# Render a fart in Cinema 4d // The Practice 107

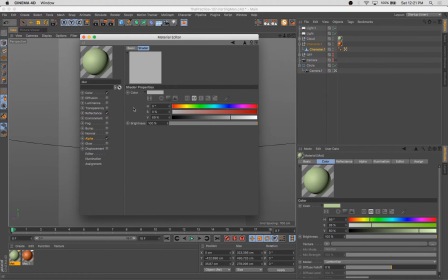527s
I think around here is where I decide that I'm going to use a little bit of alpha to get a
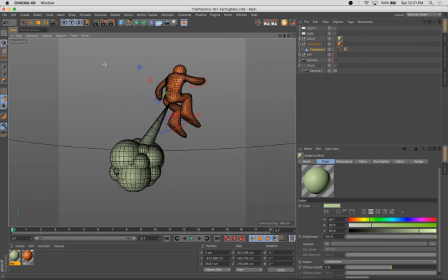532s
somewhat translucent effect and add a little bit of noise just to make the cloud look a little bit less uniform.
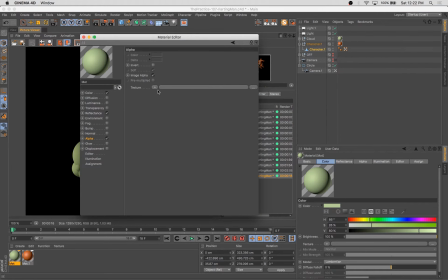538s
You see there that our rendering times are much, much quicker than with subsurface scattering.
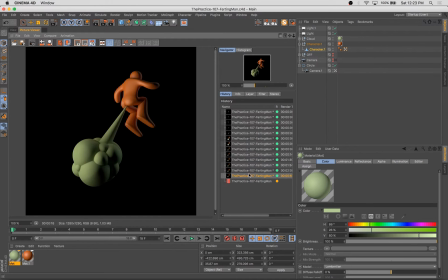543s
A note on that, if you have a single object, subsurface scattering maybe isn't too bad, but it does calculate the way light travels through objects. And with this cloud, there's a ton of overlapping high polygon shapes,
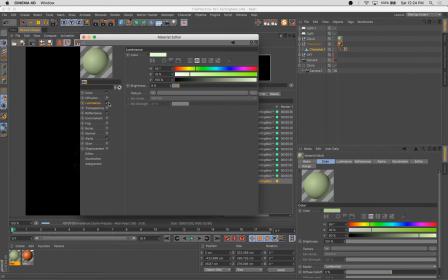554s
and because of all that overlapping, the subsurface scattering is super time intensive.
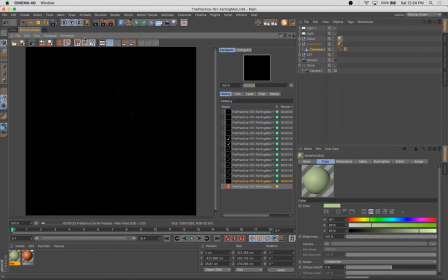560s
So in any case, getting closer.
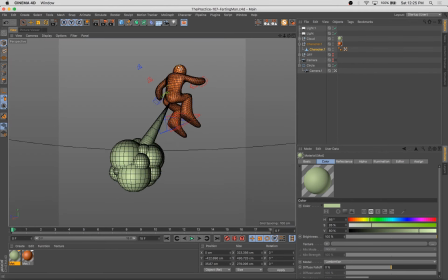568s
You can see the cheeks on this character look much, much better now than they did when we first posed him.
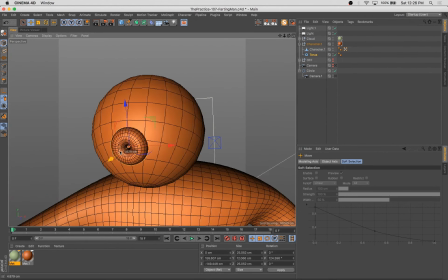577s
I'm going to add just a very simple facial expression, really more of a shock and surprise.
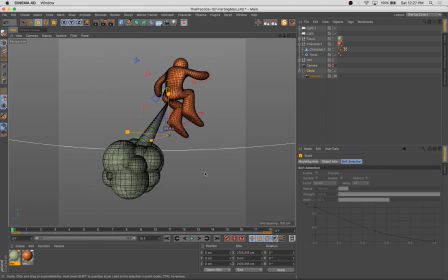585s
And then we're going to throw the camera inside of a circular spline.
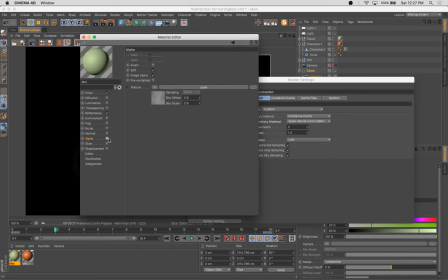589s
And what that allows us to do is animate and create this like turntable style 360 rotation of the model.
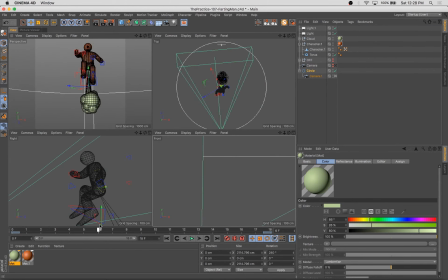597s
And we don't actually wind up moving the model at all, even though it looks like that. We wind up moving the camera around the model.
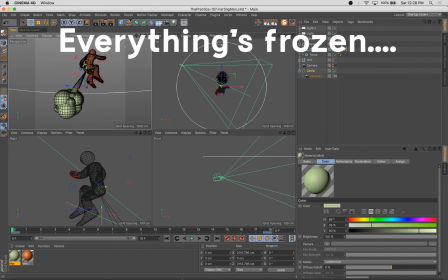603s
And then what? Oh no! We had a crash.
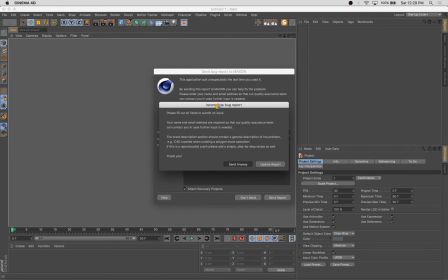606s
This is the first time that cinema's ever totally shat out on me during an episode of The Practice.
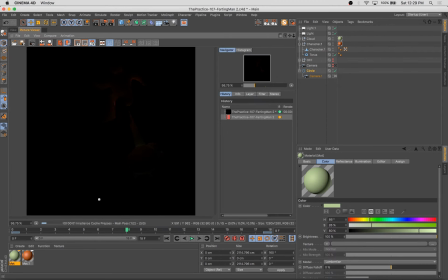614s
But luckily I'd been saving frequently and I hadn't lost any work.
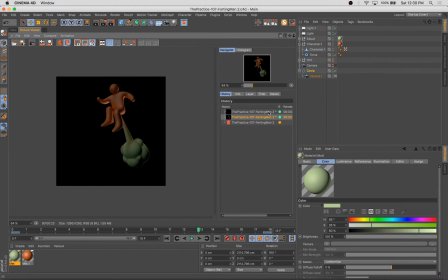618s
So after that crash, I reopened cinema. Everything was where I needed it, and that was good news.
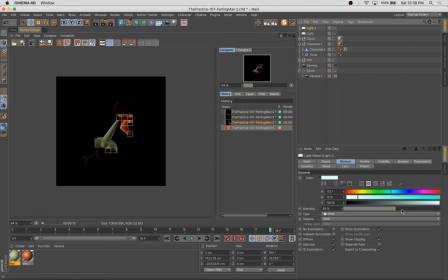626s
So
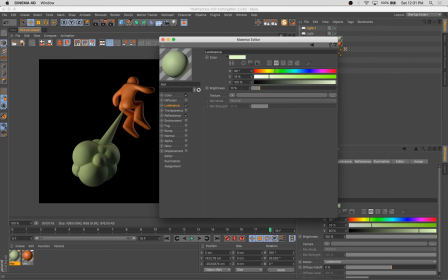631s
So here we're getting closer. You can see we're kicking out more test frames. The buns are looking nice and smooth.
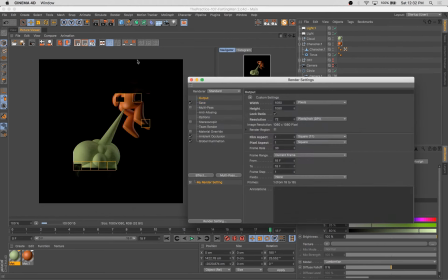639s
We wind up adding a bit of noise to an alpha channel to get just a little bit more of a translucent look for that cloud.
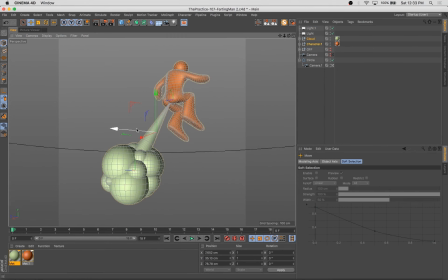647s
As I mentioned before, the subsurface scattering was super cost intensive, and especially with all those overlapping high polygon shapes.
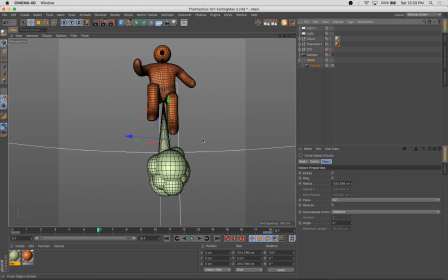655s
Just decided to move away from that just in the interest of manageable render times. And the result still looks pretty darn good.
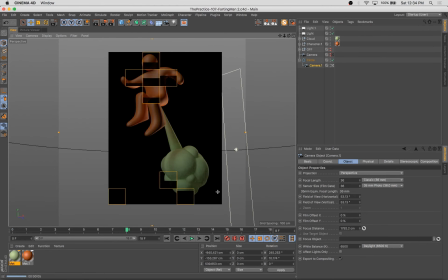661s
So there we have it. We're adding the camera now to a circular spline,
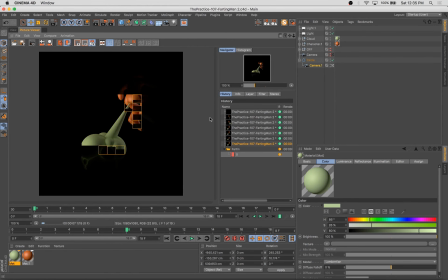667s
which is a super simple way to get a 360 turntable rotation, animation to get those frames rendered out. Sometimes it's tricky to use a target light and to physically move the camera position.
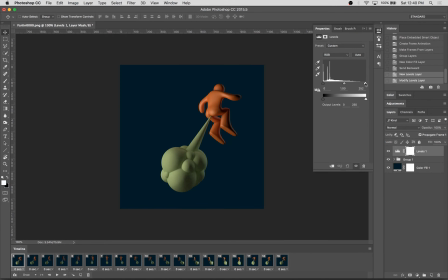682s
So adding it to a spline like that allows us to just do 2 simple keyframes and get exactly what we need in relatively short order. So I skipped the rendering process for the interest of time, and now we've got our frames here in Photoshop.
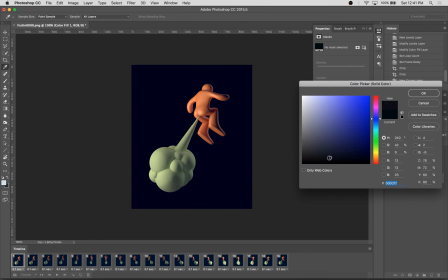698s
We're just going to start compiling that final GIF. I rendered with an alpha channel just for a little bit of flexibility, but decided that the really dark blue background was the way to go.
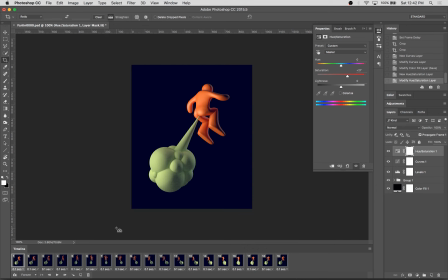707s
These colors seem to pop really nicely on a dark background.
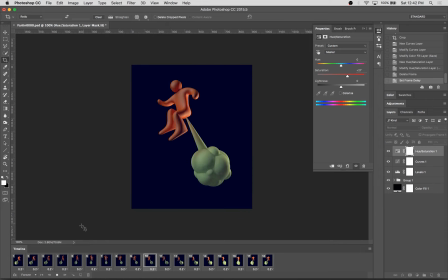711s
And our character, it seemed, wasn't quite centered, so I cropped just a bit to get a nice centered composition.
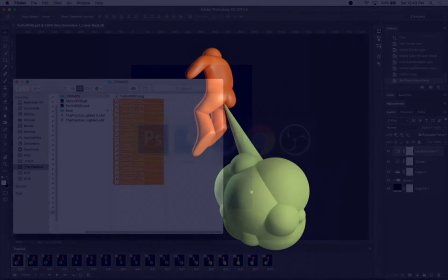718s
And here we have the final piece. So thanks for tuning in.
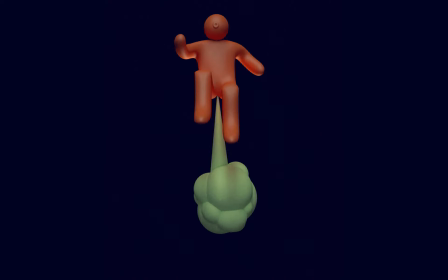723s
I'm really happy with where this turned out, the way this turned out. A little bit childish, a little bit irreverent, but still a ton of fun.
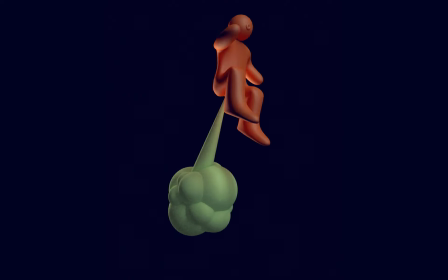730s
If you want to keep up with me and the work that I'm doing, please hit me up on DLGNCE on Instagram and other social media channels.
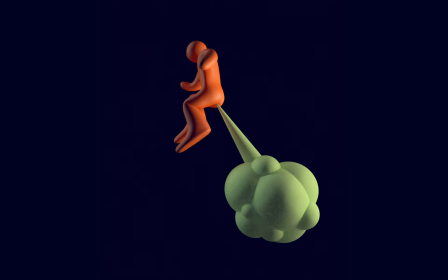737s
If you like what you saw, please give us a thumbs up. And if you want to see different subject matters for future episodes, don't hesitate to leave a comment below. This is Stuart saying goodbye. Thanks a lot. See you next week.